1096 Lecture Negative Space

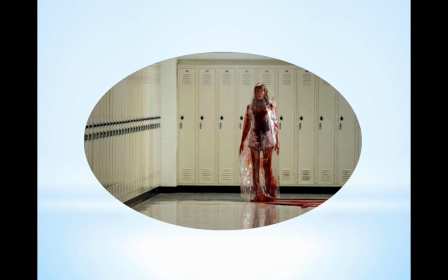[8:20]
And the way it's set up, though, is that as she comes, we're frozen in the negative space off the left. It makes it all that much more horrific. And also, we'll be talking about this in other lessons, but the color composition is masterful here.
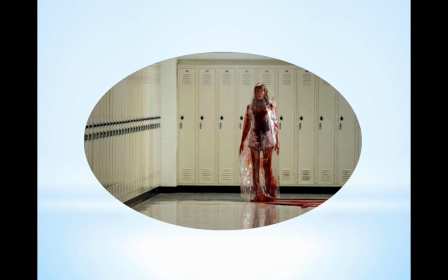[8:38]
It's this bland, antiseptic beige, and then suddenly this very crimson human blood coming in.
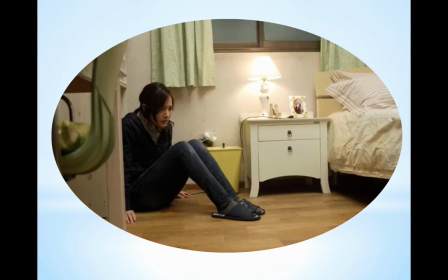[8:50]
Here we have the negative space. Someone, you can feel someone hiding, and this is a classic, you know, if you want to have the chase scene or if you want to have somebody who's trapped,
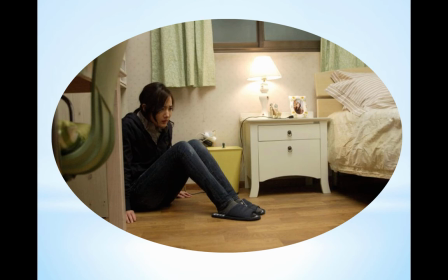[9:07]
you want to put them in an upper or lower third so that the negative space is part of the trap.
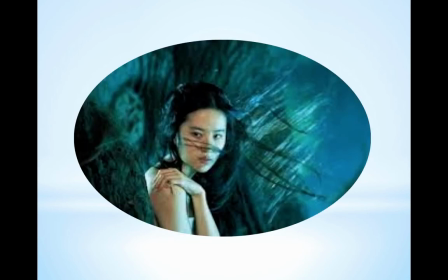[9:15]
Here, part of the trap. Here, not so much part of the trap. Here, it looks like, okay, they've gone as far as they can go.
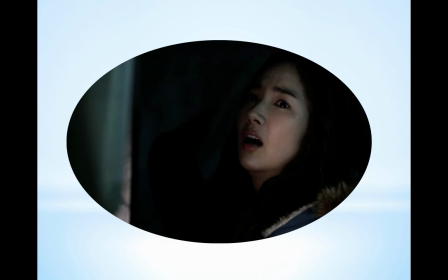[9:22]
Now they're going to come back. They're going to launch themselves into the space. Not so much here.
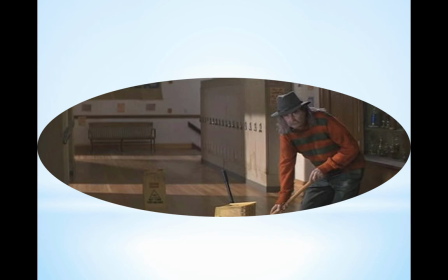[9:28]
This is another trap shot. and if you want the ultimate trap shot here we go of course you know we've got our spooky character in the hallway of the school who is looking at us from the upper third and we're like that other school
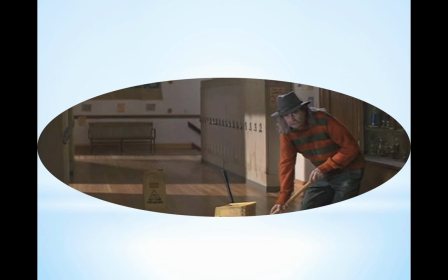[9:46]
shot where we were paralyzed the lower third to the left that's similar to this too we're paralyzed for a different reason not because of the horror what we've seen but from the horror of what might occur.
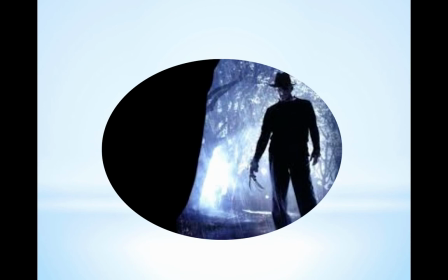[9:58]
And Freddie will remind us that that lower third negative space is something we don't want to occupy if we're in his neighborhood,
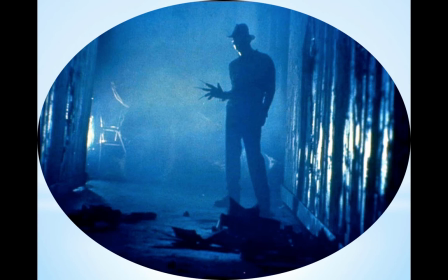[10:06]
because he's looking to occupy that space in his own way.
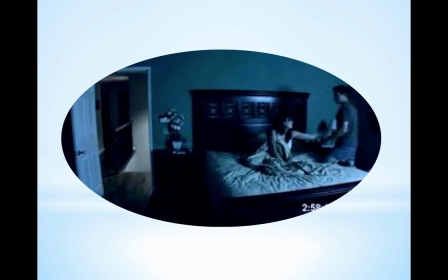[10:12]
Now, here at Paranormal Movies, the use of negative space is masterful there. If you've seen any of the Paranormals 1, 2, or 3, the use of the door on the left of the frame in that negative space area,
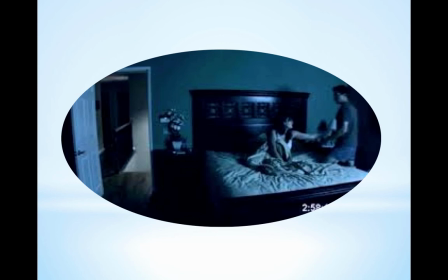[10:29]
in basically the upper third, is empty but horrific. It's horrific because, okay, it uses the rule of third for us to anticipate whatever is bad is going to come up that stairway and down that hall and it's going to come through that portal right there.
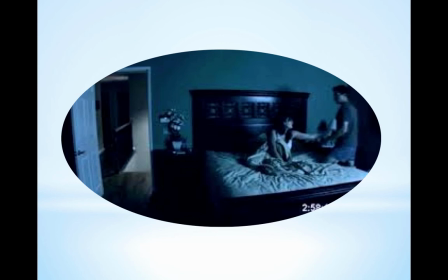[10:43]
And just by leaving that door open and adding some horrific sounds, we talked about how important sounds are for the horror genre, just by adding those horrific sounds, and of course, and putting in kind of a nightlight video kind of capturing of images,
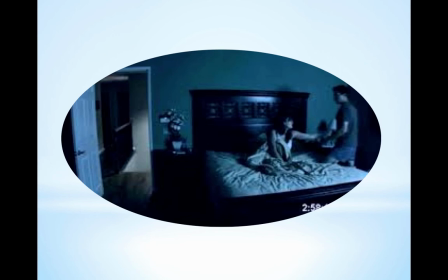[10:58]
like it's kind of security camera, so we don't have to go into high special lighting or anything. By doing that, by becoming very real, we can have the conflict with the couple on the right, but the negative space is what's causing that conflict.
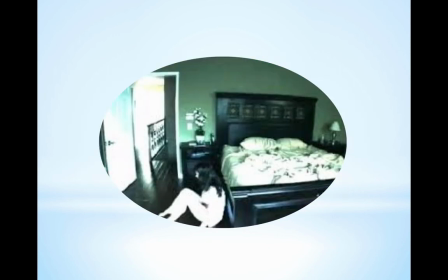[11:14]
And here, of course, this amps up the tension, because not only is the negative space that's on the left here prominent, but she's on the left, and she's got her back to the bed, so she's kind of trapped in this bad energy. Here, we change the energy.
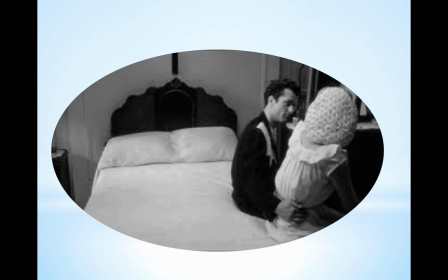[11:34]
With our negative space in our upper third, in the right here, we allow the space to have a different meaning. This isn't a space that's negative in the sense of emotions. This space is negative because it's empty, but it's positive in the sense of this is where these characters want to go.
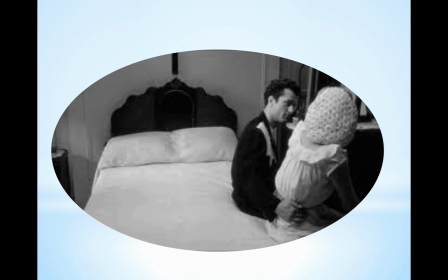[11:53]
This is a place that is beckoning to them with pleasure.
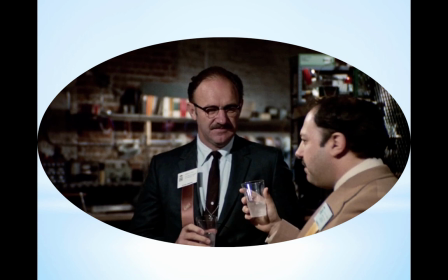[11:58]
And you can break rules of thirds and play with negative space against convention to put your emotions across in a movie. And here in Conversations, we've got Gene Hackman, and when he's done, we put him in the middle of the shot here because we want the character on the right-hand side
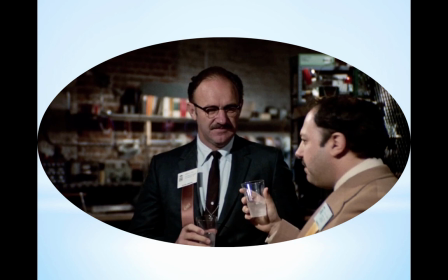[12:17]
of the frame to feel as if he's kind of pressed in a corner. If Gene were in the right place on the left side of the screen, in the upper third, it would be balanced and everything.